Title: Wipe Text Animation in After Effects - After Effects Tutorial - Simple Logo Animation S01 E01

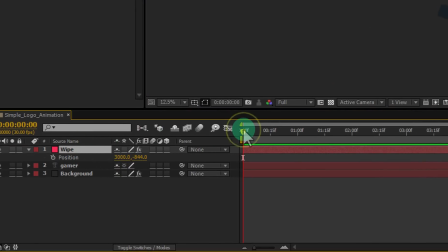[4:10]
Now go to around 1 second.
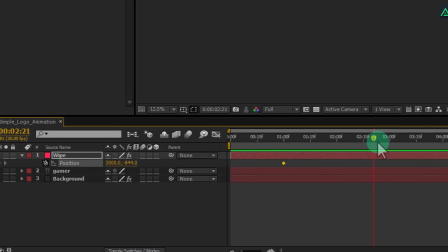[4:16]
And click on this stopwatch icon to add a keyframe. Then, go to around 3 seconds, and drag your layer to the bottom.
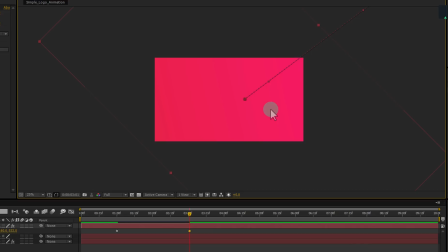[4:25]
So it will cover all your screen. Your animation will look like this.
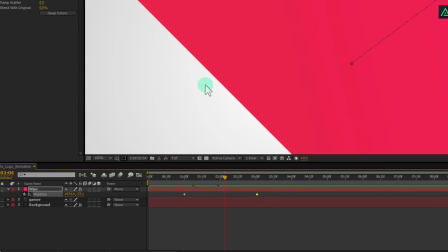[4:35]
Let's add a motion blur effect to this layer, to make it look more natural.
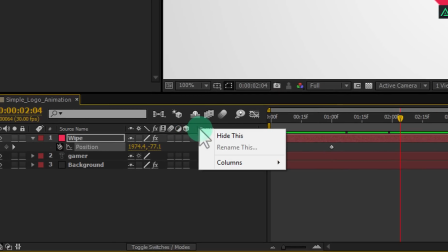[4:40]
If you don't see this switch tab here, right click here and in the column section, select switches.
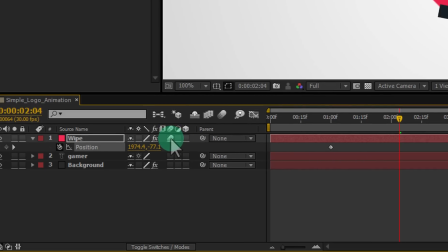[4:48]
Click on the first box to add a motion blur.
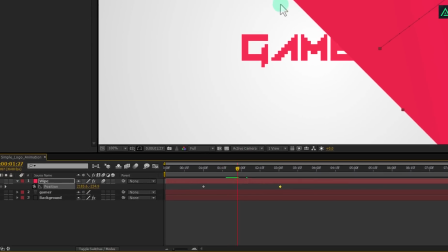[4:52]
But it won't blur out the motion, because you have to activate for the bottom layers by clicking on this big icon here.
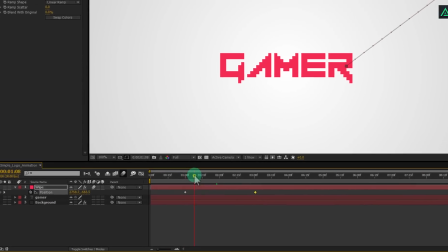[5:01]
Now you have the motion blur activated. Let's jump on to the next step.
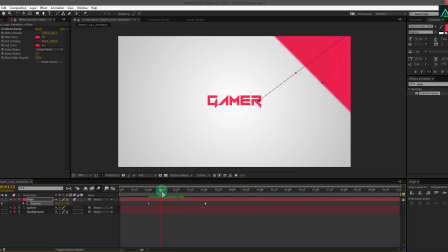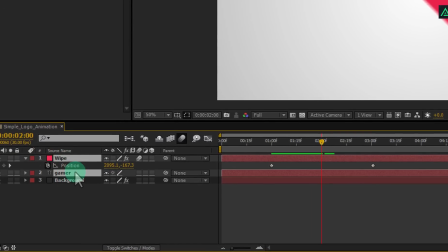[5:12]
Select your wipe and text layer, and press Ctrl plus D to duplicate the layer.
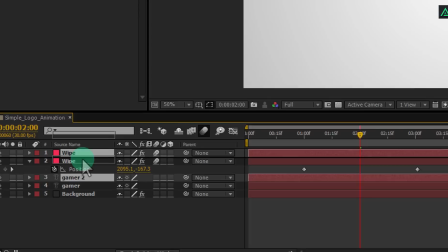[5:20]
Drag your layers to the top of all. Now, we are going to mask out the text.
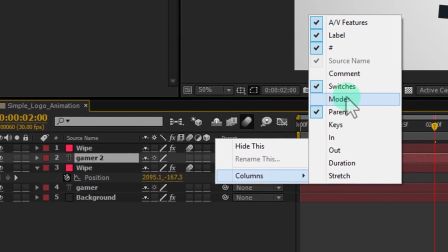[5:27]
Right-click here, and in the column section select Modes. Your track matte tab will appear.
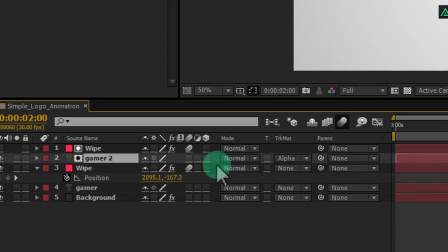[5:34]
Click on this arrow, and select Alpha Matte for your text layer. Make sure your layer sequence is same as mine.
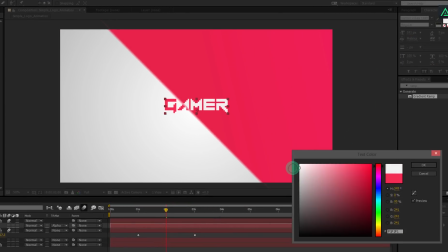[5:42]
On this top text, change its color to white. And your intro is ready.
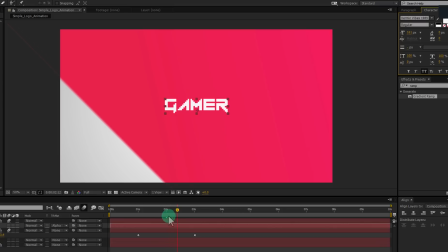[5:49]
You can go with it, or add some little details to it.
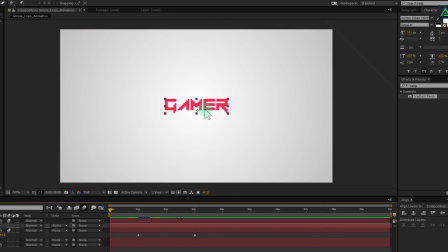[5:59]
I am going to start this animation with text zooms out here.
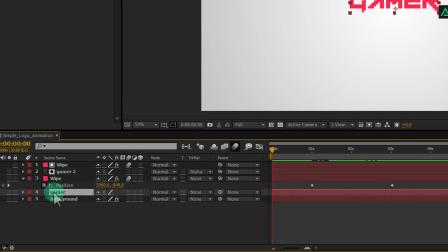[6:06]
Select your text and press S to open scale. Go to around 1/2 second. And add a keyframe on the scale. Now go to the beginning of this animation, and change the scale size to very high.
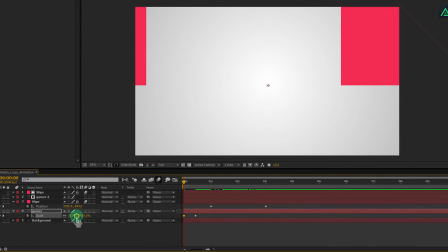[6:25]
Your text must go away from the first frame screen.
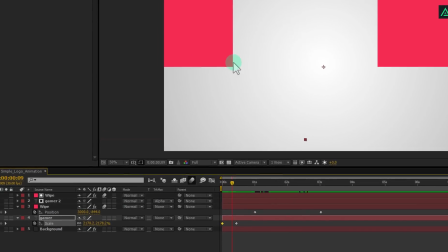[6:33]
Add a motion blur effect on this layer as well.
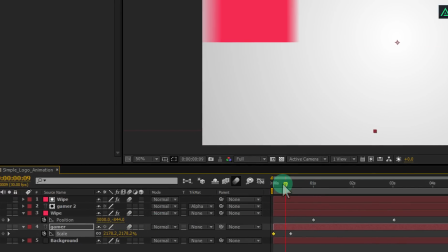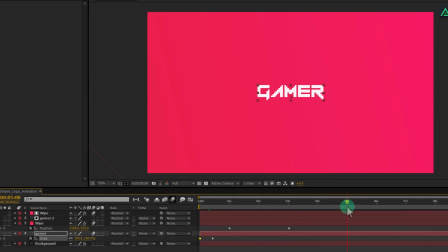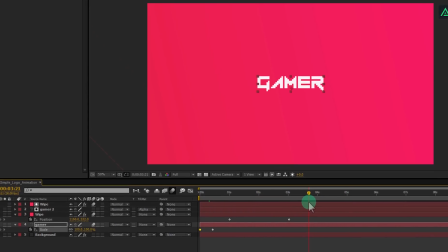[6:47]
Let's add a zoom out effect to the scene, to add some camera feel to it.
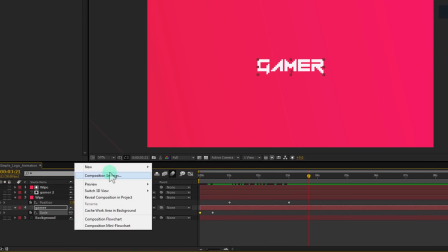[6:52]
Create a null object.
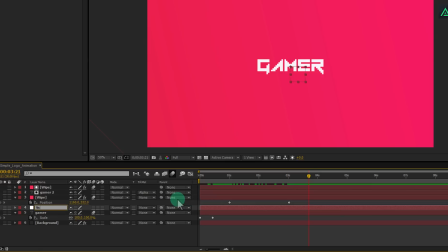[6:57]
I am calling it scale.
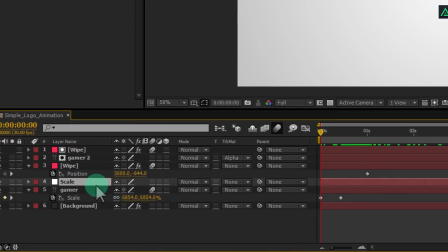[7:03]
Go to the first frame and press S to open scale. Put this layer above all layers.
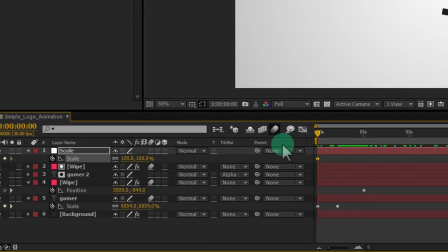[7:08]
And add a keyframe. Now go to around 5 seconds.
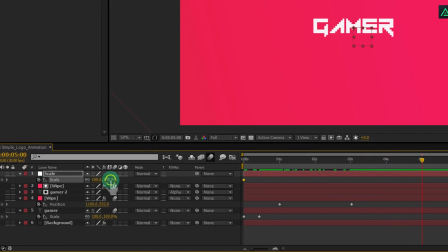[7:16]
And change scale size to 85.
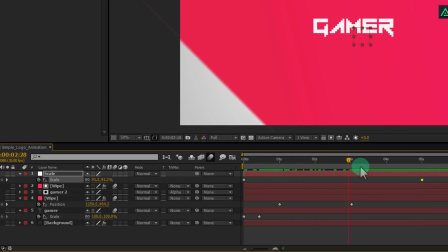[7:21]
Now we are going to parent all our layers to this null, so we don't have to add keyframes on individual layers.
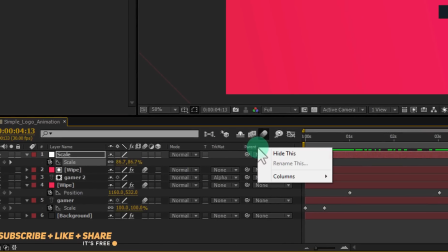[7:28]
If you don't see your parent tab here, right-click and choose parent in the column.
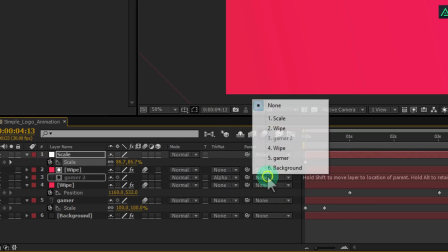[7:36]
Now click on this none, and select scale. Do the same with all layers to parent with scale.
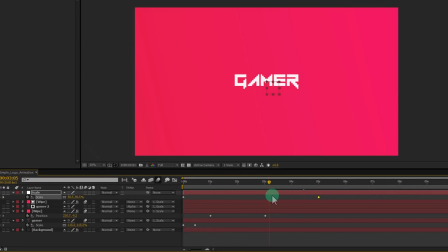[7:48]
Perfect. Now our scene is moving. Let's make our keyframe to easy ease to smooth out the animation. Select all your keyframe and press F9 on your keyboard. Cool.
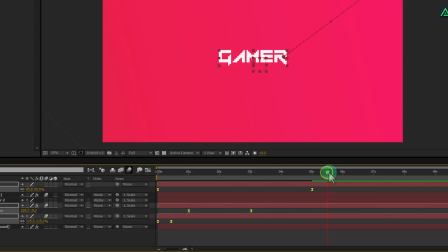[8:00]
I want my animation to play only for 6 seconds.
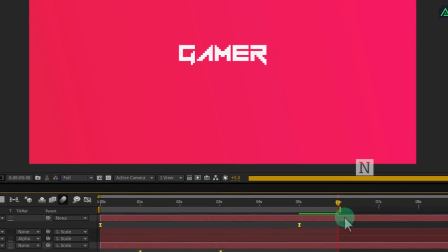[8:04]
If you press N on your keyboard, your composition playback time will trim here.
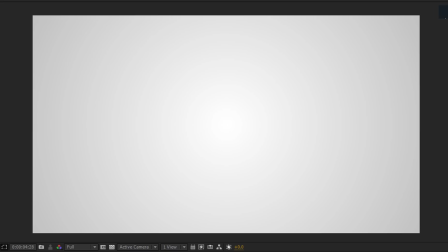[8:12]
This looks fine.